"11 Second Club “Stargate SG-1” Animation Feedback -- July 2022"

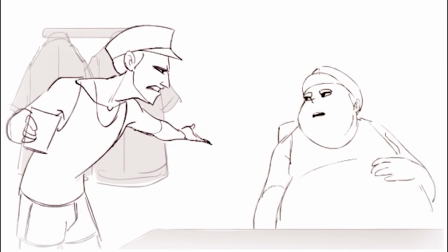0:05 How about mythology? Rumors, lies, fairy tales? Mythology is one of the primary motivations for cultural development.
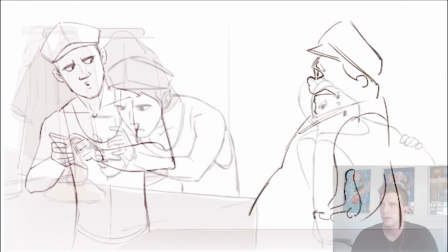0:13 Maybe it is. What's that got to do with filming a plan? Exactly! What does that mean? I don't know!
Congrats on the 11 Second Club win.
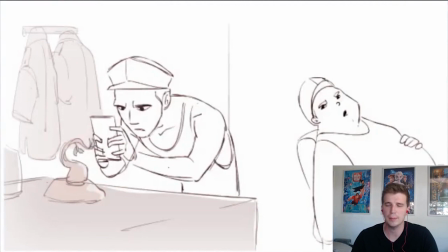0:22 I'm Brendan Gottlieb with Animation Mentor. I'm an animator at Disney. I've worked on movies like Moana, Recorded Ralph 2, Frozen 2, Raya and Encanto. So let's dive into your shot here. By the way, it's looking awesome.
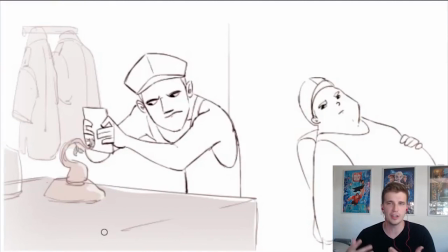0:42 Really great work. I love these two characters. I love just the energy in the shot. You got some great poses going here.
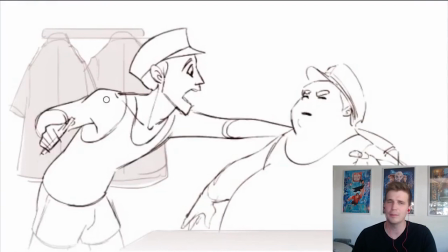0:48 I love that you've given them like these kind of
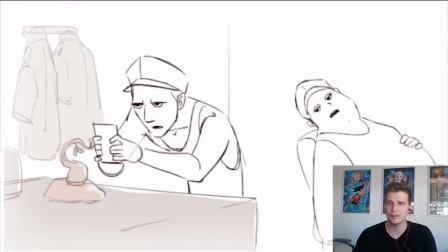0:53 similar outfits or like in the military or sailors or something just kind of gives it all a little bit more context um even if it doesn't even if we don't quite know exactly what's going on um but i like those details that you've given them so a couple of thoughts off the bat
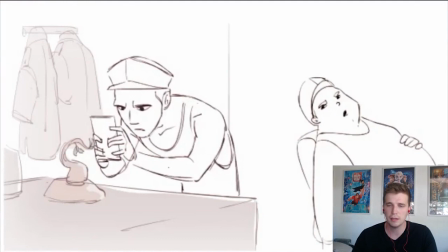1:13 i think are clarity or things that need to be worked on is is clarity and for one i didn't even know the first time or even first two times i watched this i didn't even know that he was filming a plant i didn't
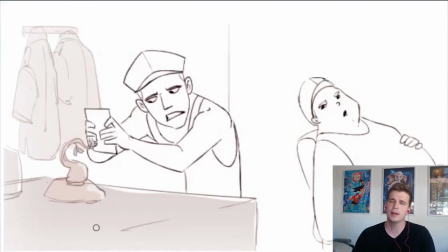1:30 know there was a plant here i didn't know that this was a i guess it's a phone or a tablet it's almost like too big to be a phone and too small to be a tablet so it's a bit ambiguous and i would say be specific with that but honestly just we have
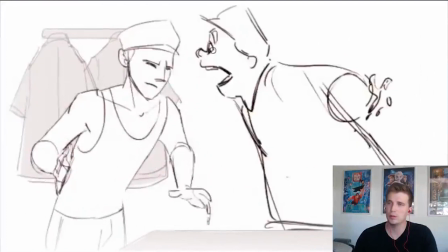1:47 to be a lot more clear because when he says filming a plant here I kind of got lost in like, what is he even talking about? I don't know what's going on anymore. I never quite knew what was going on.
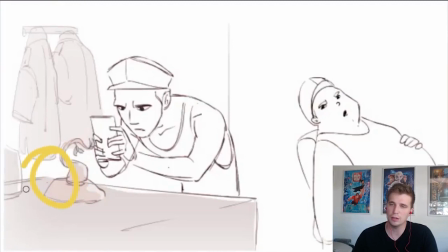2:03 So essentially, let's take this plant. Let's move it over a little bit. Give it, I mean, you kind of have already textured it a little bit, like you're giving it some color.
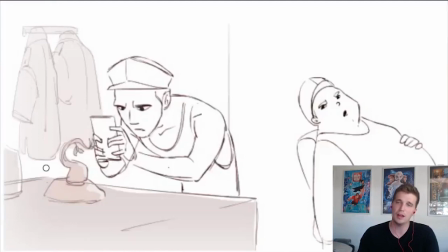2:14 Give it more color, really make it pop in this shot a lot. And so when we are seeing this first establishing shot, our eyes are immediately going to go to that plant and then we're going to go to these characters and we're going to see that oh he's filming this plant and then with this phone give it like
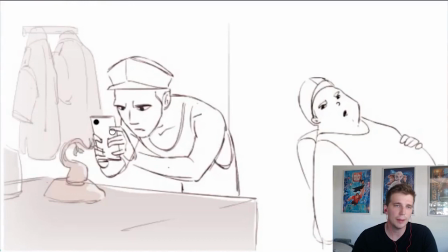2:33 that um you know like the iphone camera on the back of it or something like that or maybe it has like all three of those dots i don't know um something that shows something like it's specifically this is an
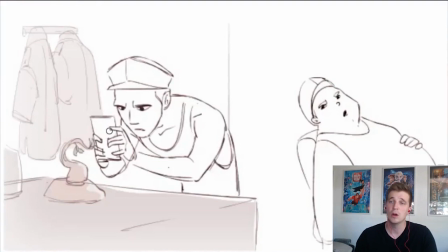2:50 iPhone and he's filming with it you know we have to show that camera part of it or what I would suggest is make it an actual like handheld video camera so you may want to go that direction because that's even more specific
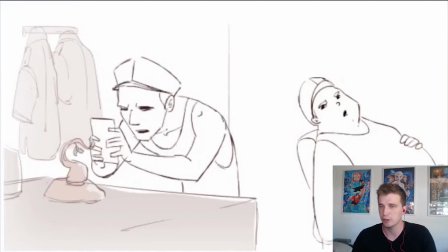3:06 that's even more clear and makes more sense for this shot you really want to you really want to establish exactly what's going on from the very first frame so then the audience is not left guessing or questioning while they're trying to enjoy your animation.
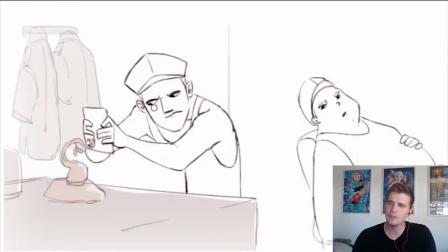3:22 So from there, a couple of things about this guy is I think he gets too angry. This pose, this expression looks too angry. He gets there too quick. Because we want him to be, I think,
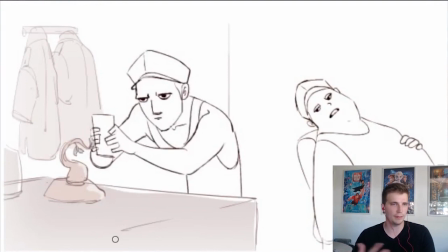3:41 angry here because he's kind of responding to the other guy being disrespectful of mythology. So I would save this for a little bit later. And I would probably stay...
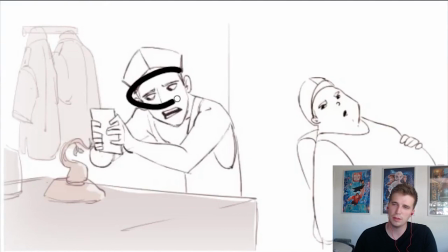3:55 I'd stay more in this range here with the eyes and the brows.
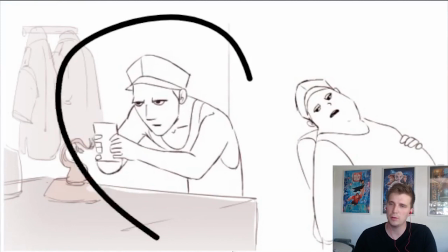4:04 And then... I think on lies, you can go to this pose.